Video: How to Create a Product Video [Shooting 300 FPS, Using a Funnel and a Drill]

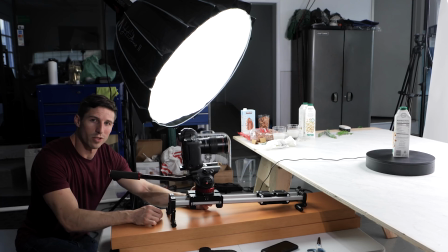[8:10]
All right, so for these next shots, what I'm doing is I'm grabbing all the details on the product,
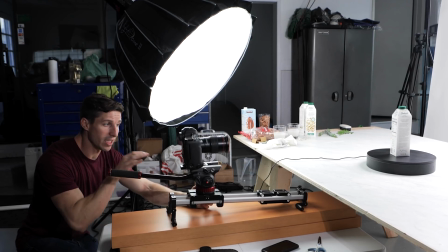[8:13]
and what I'm doing is just kind of simply pushing in and pivoting with the different details.
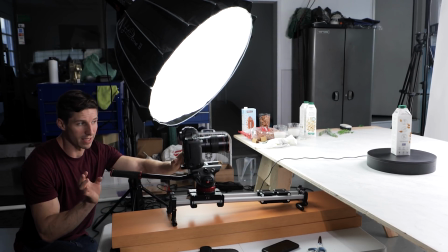[8:19]
I'm using the 100 macro to capture these because I think it's the best lens for this. My lighting setup is essentially the same again.
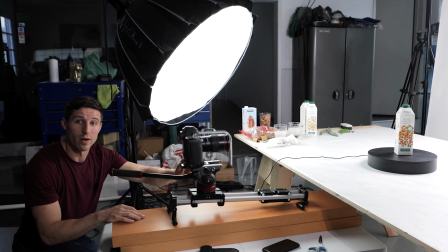[8:26]
You can keep your lighting setup really simple and really rely on the shots and techniques that you're trying to do. And so I'm just grabbing all the different details that I find important or what they've highlighted that are important to me.
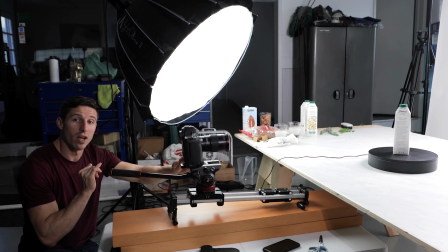[8:38]
So make sure to ask the client what details are important to them so that you highlight that on the product,
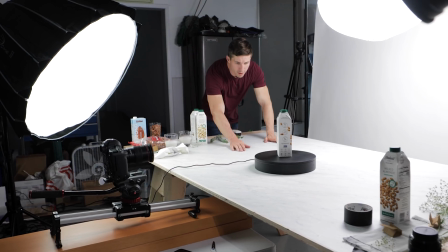[8:46]
because you may not notice what those are. All right, so this device right here is a motorized Lazy Susan that I have.
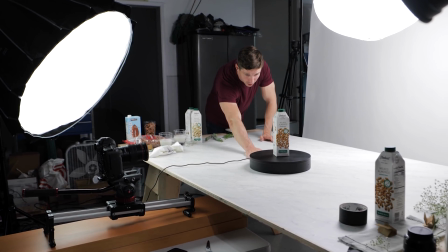[8:53]
This is the fastest speed that it goes at. It's called a ComXM.
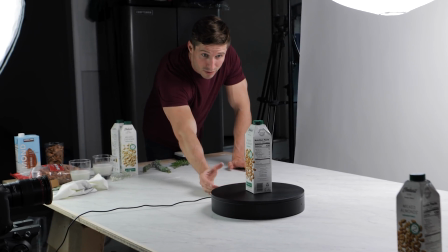[8:57]
I don't know how to really pronounce that, but I love using this because rotating just gives a such more dynamic look to the shots.
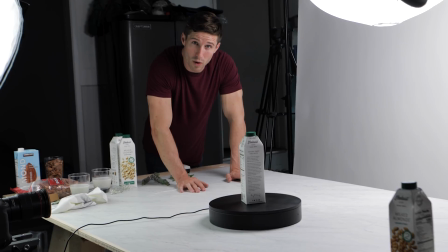[9:04]
And I will put the link of where I purchased this on Amazon below in the description.
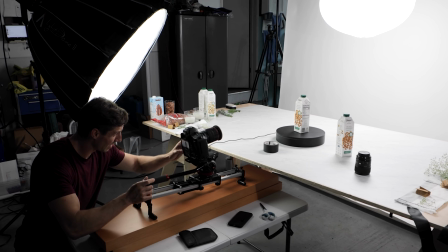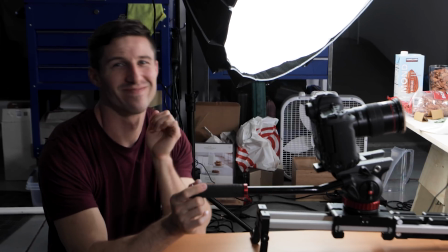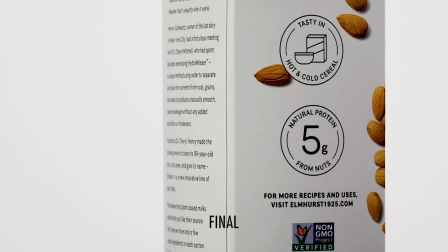[9:22]
All right, I am honestly
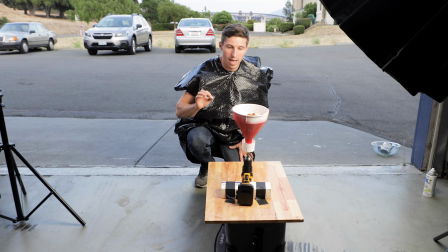[9:27]
pretty proud of this invention that I came up with. So my client, one of their biggest things that they said they wanted me to artistically capture was that the process that they use to make their almond milk and nut milks is very unique.
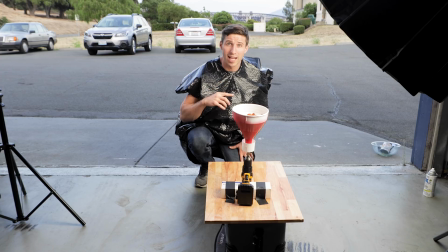[9:42]
They use a hydro cylinder that spins really fast, and with the almonds it creates the milk. And so they wanted me to somehow artistically recreate that. And I've been racking my brain because I've already done a cyclone
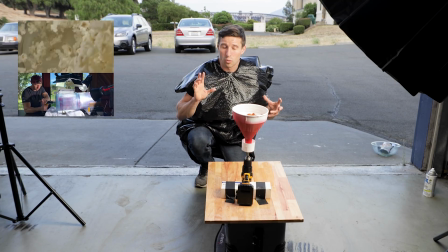[9:57]
cannon spinner, and it didn't really work too well with liquid because it was sideways.
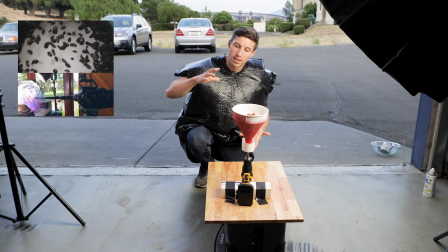[10:02]
And so I was like, whoa, what if I switch my cylinder vertically?
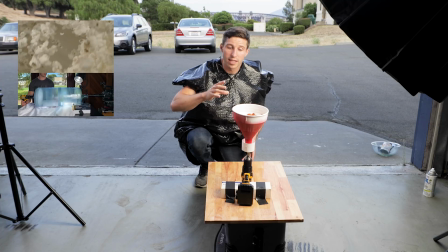[10:08]
And then I was like, no, that still doesn't work because it's too narrow. And then so what I came up with is like, wait a second, I can use a funnel.
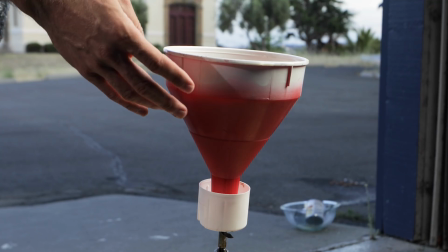[10:15]
And so we got a funnel. This is the first part.
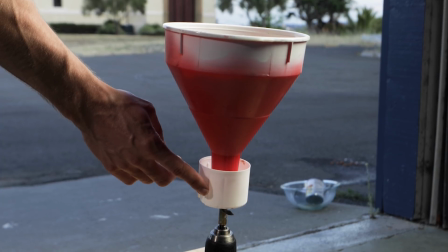[10:19]
We got a funnel, and then we got a spray paint cap because I need to spray paint this white.
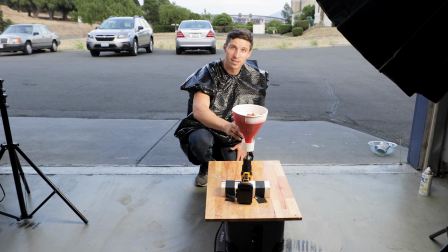[10:25]
And I was like, how am I gonna plug this? And I was like, wait, spray paint cap. So I just shoved the spray paint cap up there. I used caulking, sealed it shut, drilled into here, and then using this to spin as we spray painted this white. And then what it does is it pretty much creates, once we put the milk in there, a cyclone effect by spinning like this.
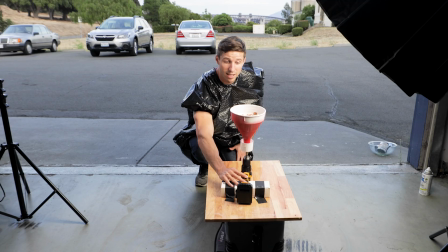[10:42]
Sorry, I just wanna be careful because I don't wanna make a huge mess because we already did. And it starts spinning like that, and you'll see it in the video in a second. But I'm using the Ursa Pro G2 at 300 frames, and I'm shooting that at 1080.
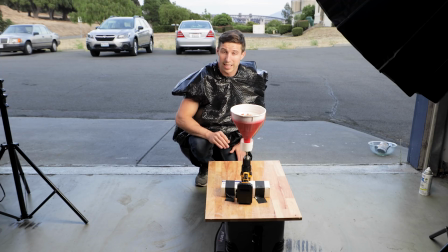[10:54]
The client specifically requested they wanted slow-mo, so this video is gonna be at 1080 because that's the highest resolution I can go at 300 frames for the really, really slow-mo shots. And that's totally fine with them because most things are compressed well with 1080 still. Instagram is only 1080 still, so it's not a huge deal. And I'm actually very excited.
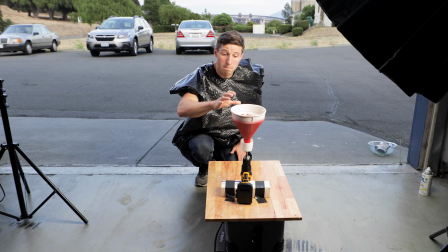[11:12]
So what we did was we used milk, we used the almond milk, but the problem with just using almond milk is that the almonds sink to the bottom and then you don't see the almonds. So I thought, what if we made it thicker by using condensed milk mixed with it?
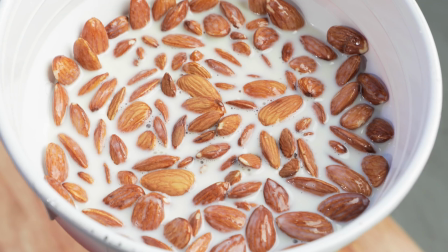[11:27]
It doesn't change the color, it just thickens the milk, and now all the almonds are floating on top.
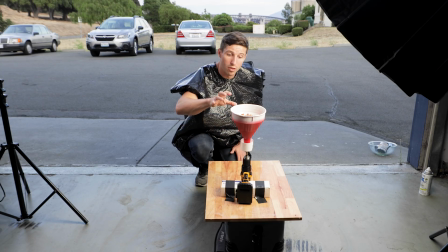[11:31]
And so what we're doing is Kendall's gonna be pushing this, and then the milk will already be in there, and then we're gonna pour the almonds in. And this will be coming in right after we probe into the canister. This is what we're gonna see inside the container itself. I think it turned out really cool, and I'm very excited.
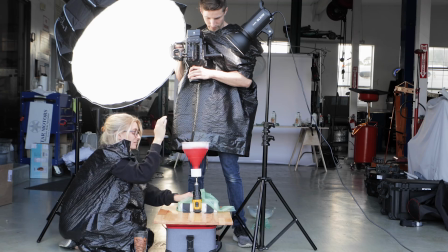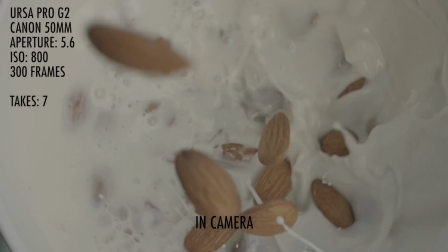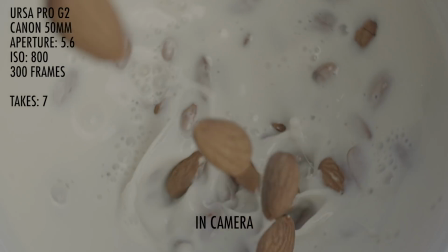[12:02]
Your smile, I
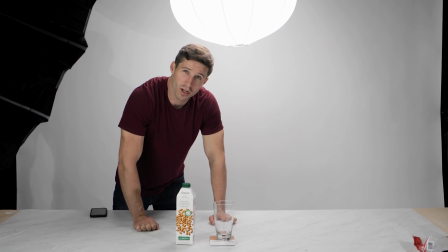[12:07]
Okay, so for this next shot, what we're gonna do is we're gonna focus on the pour shot. And I'm doing all the pours at the same time.